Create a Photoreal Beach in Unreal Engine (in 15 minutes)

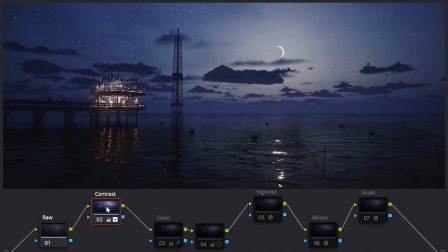(12:25)
I'll start with the color grade by working in the shadows, the midtones, and the highlight values first. Then in another layer, or node, in DaVinci since it's node-based, I'll apply any color or saturation tweaks.
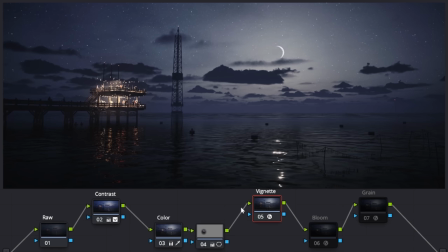(12:37)
Next, I'll create a node to add vignette, another for bloom, which really helps me pop out the deck in our night scene.
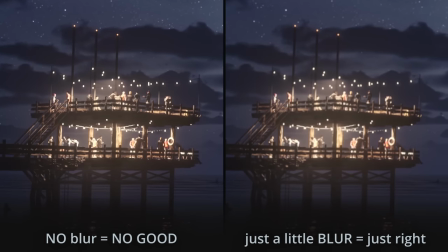(12:44)
And don't forget to blur your CG renders just a touch because perfectly sharp footage doesn't really exist.
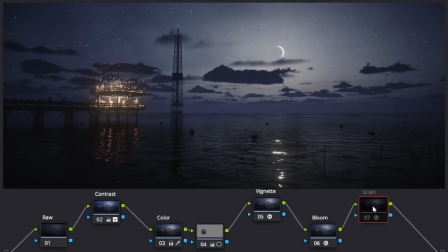(12:52)
And finally, I'll add film grain last on top of everything else. You can use DaVinci's built-in grain, but I like to use grain from a pack called Gorilla Grain, set to overlay for best results.
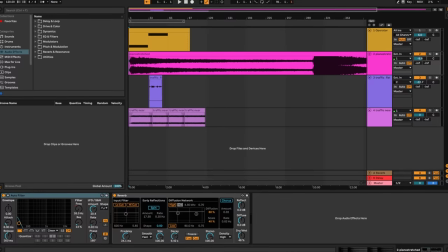(13:04)
After adding a bit of music with Paul Stretch and Ableton Live, our very personal, unique environment is complete.
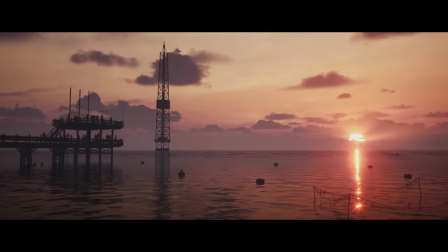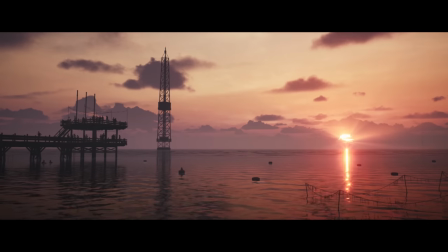(13:18)
If you want to follow this tutorial step by step, that's totally fine. It's what we all have to do to learn these programs.
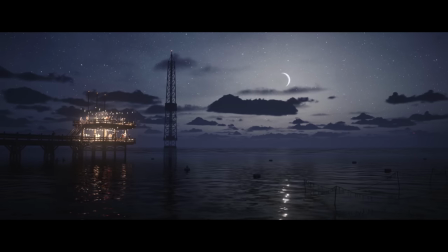(13:24)
But I'll encourage you to also use your personal trips and experiences as jumping off points to push yourself. It really helped me find my style, and I hope it helps you too.
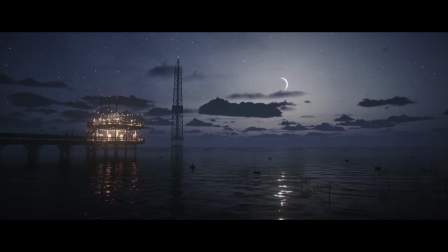(13:34)
This is the first video in a small series of speed environment breakdowns, so feel free to subscribe so you don't miss those,
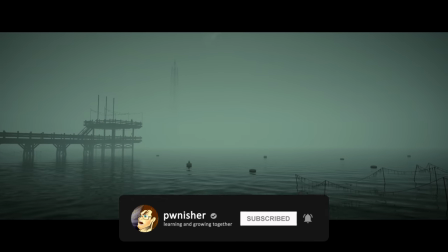(13:41)
as well as my next big community challenge in February of 2023.
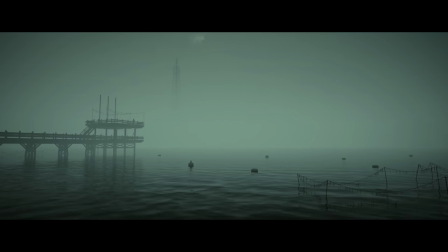(13:48)
My name is Clinton Jones. Keep learning, keep growing, and I'll see you guys soon. Peace.